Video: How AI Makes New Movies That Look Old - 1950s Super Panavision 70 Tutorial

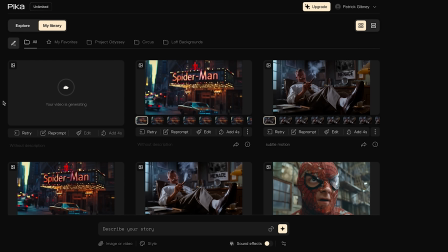(4:08)
And now this is part of the secret sauce. The key to getting a great AI image or video generation is what's called a re-rolling. That is regenerating over and over and over again until the AI actually gives you something that you can use.
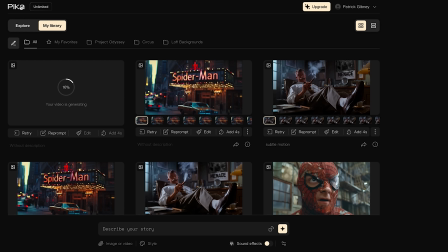(4:23)
And one of the things that I love about Pika Labs is I have the unlimited plan, and it's actually unlimited. There are other services such as Hyper, which is totally free right now. They actually don't even let you pay for it. And there is Runway ML, which is kind of the Mac Daddy, but they don't offer a truly unlimited plan for less than like $70 a month.
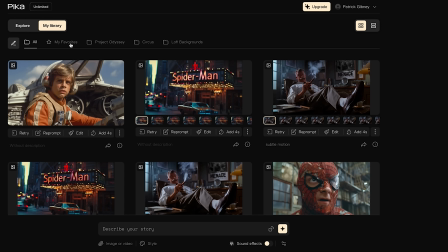(4:42)
Pika Labs, $35 a month, totally unlimited. So here is our video that's been generated. And it looks okay. He's kind of static. I don't like that he's not moving that much. And it's a little bit jerky.
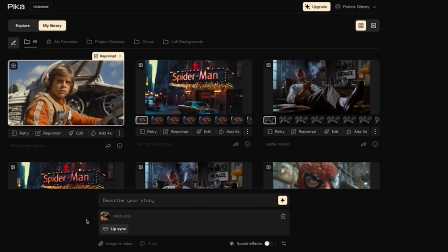(4:57)
So we're going to go to reprompt. And I'm just going to add a zoom out just to get a dramatic kind of a shot, see what happens.
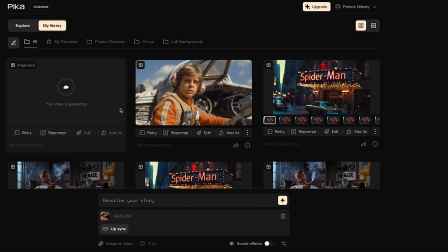(5:04)
More often than not, I just let it ride like this. I don't usually describe what the shot is. The AI is pretty good at picking up what it is. And if we are retrying a bunch of times, then this works just fine. And in fact, speaking of retrying, I know this is going to be a tricky shot that's probably not going to turn out great on the first try.
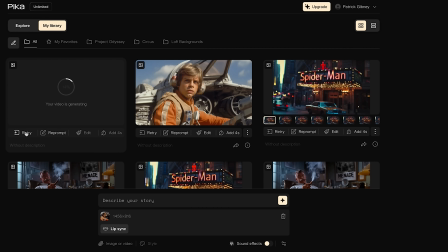(5:23)
Pika lets you generate up to 10 videos simultaneously. So let's do that. Oh, I got a little warning that my credits are low, but that's okay. I'm still unlimited. And now we will let all of these generate, and hopefully one of them will be what we want.
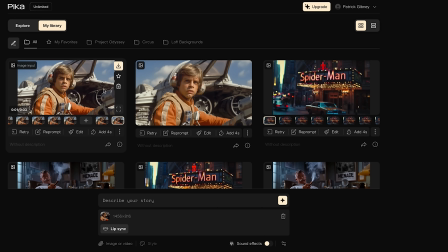(5:38)
All right, here's our crop of videos. Let's see what we got. Yeah, that doesn't look very good. He kind of turns into a completely different person with a medical condition. His eyes are bad. The X-Wing looks bad.
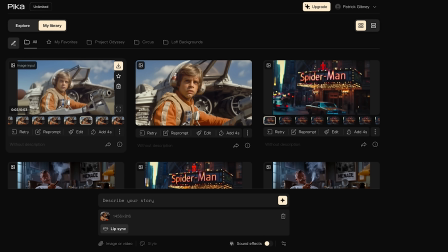(5:56)
X-Wing kind of morphs. He's talking to nobody, and it goes out of focus. Nope. Weird.
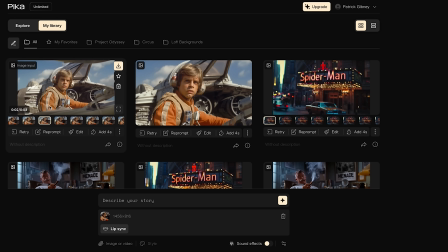That one's okay. Obviously, the X-Wing doesn't really look like an X-Wing, but the actual motion and all that looks pretty good. A little bit of odd motion there.
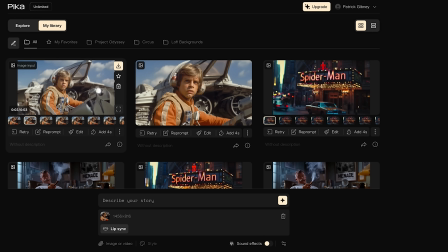(6:35)
There we go. I'm liking that. All right, this one's the winner.
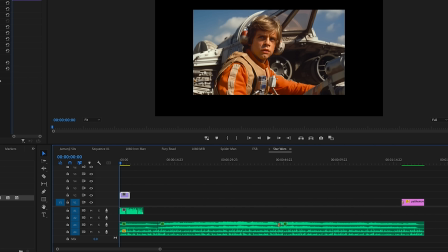(6:41)
And here we are in our editor. We're just going to scale this up.
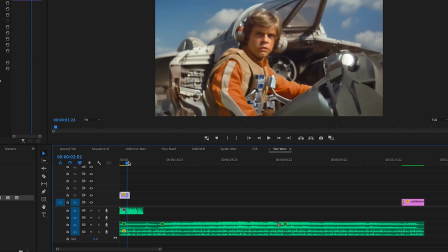(6:46)
And the last thing we're going to do, it's not really dramatic to have a pull away and go out of focus.
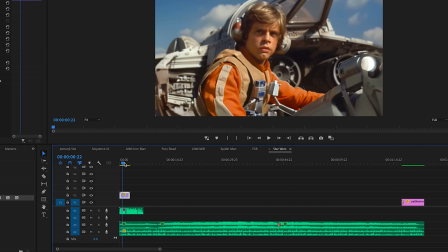(6:52)
And since the movement here is kind of neutral, I guess you could call it, we're going to do a little trick and we're going to reverse the speed.
So now, join our fearless heroes as they embark on a daring mission to...
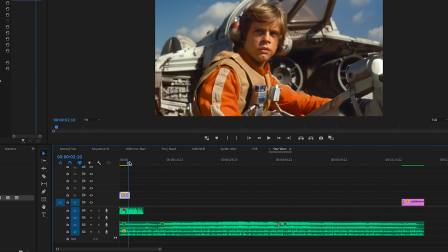(7:06)
And that's how the sausage is made. Now, wash, rinse, and repeat that for a whole bunch of times.
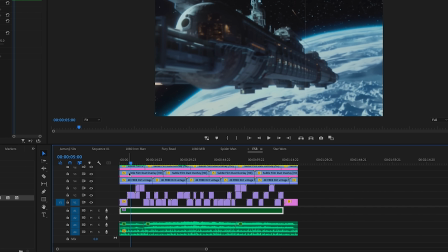(7:12)
Here is The Empire Strikes Back, for example. And you can see it's all just edited the old-fashioned way.
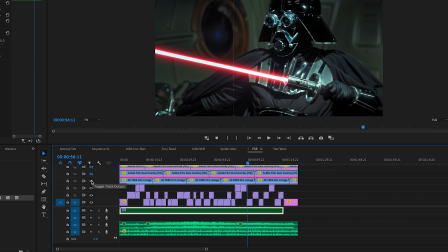(7:18)
I might throw some color correction on there. I have some film and dust overlays that I put on the video to give it more of a vintage vibe. And sometimes I will go in there with color correction and really get the colors looking vintage. But by and large, that is how I make these little videos. And I hope I have answered some of your questions.
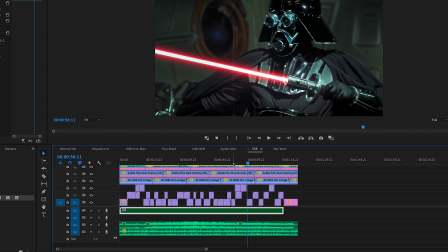(7:38)
And if you have any more, feel free to leave them in the comments, because I might do more videos just like this one if you like them. So let me know. And I guess I'll see you next time. And thanks for watching.
In a universe where darkness threatens to engulf the light,
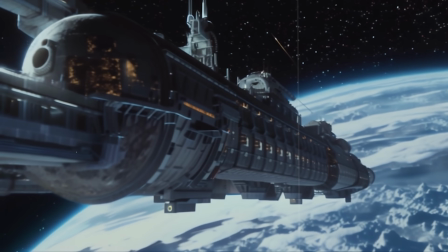(7:51) where the forces of tyranny seek to crush the spirit of freedom, a new chapter in the saga unfolds.
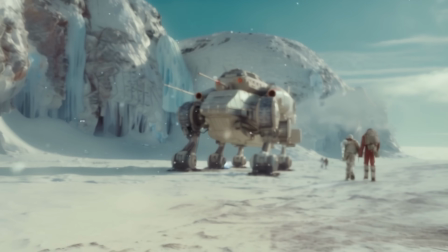(7:58) Join our valiant heroes as they stand united against the might of the Galactic Empire,
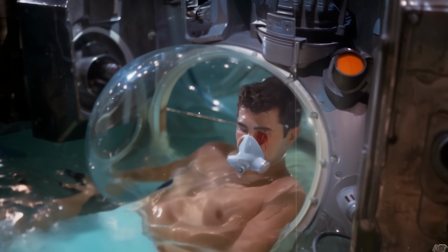(8:04) their courage undaunted amidst the icy winds of adversity.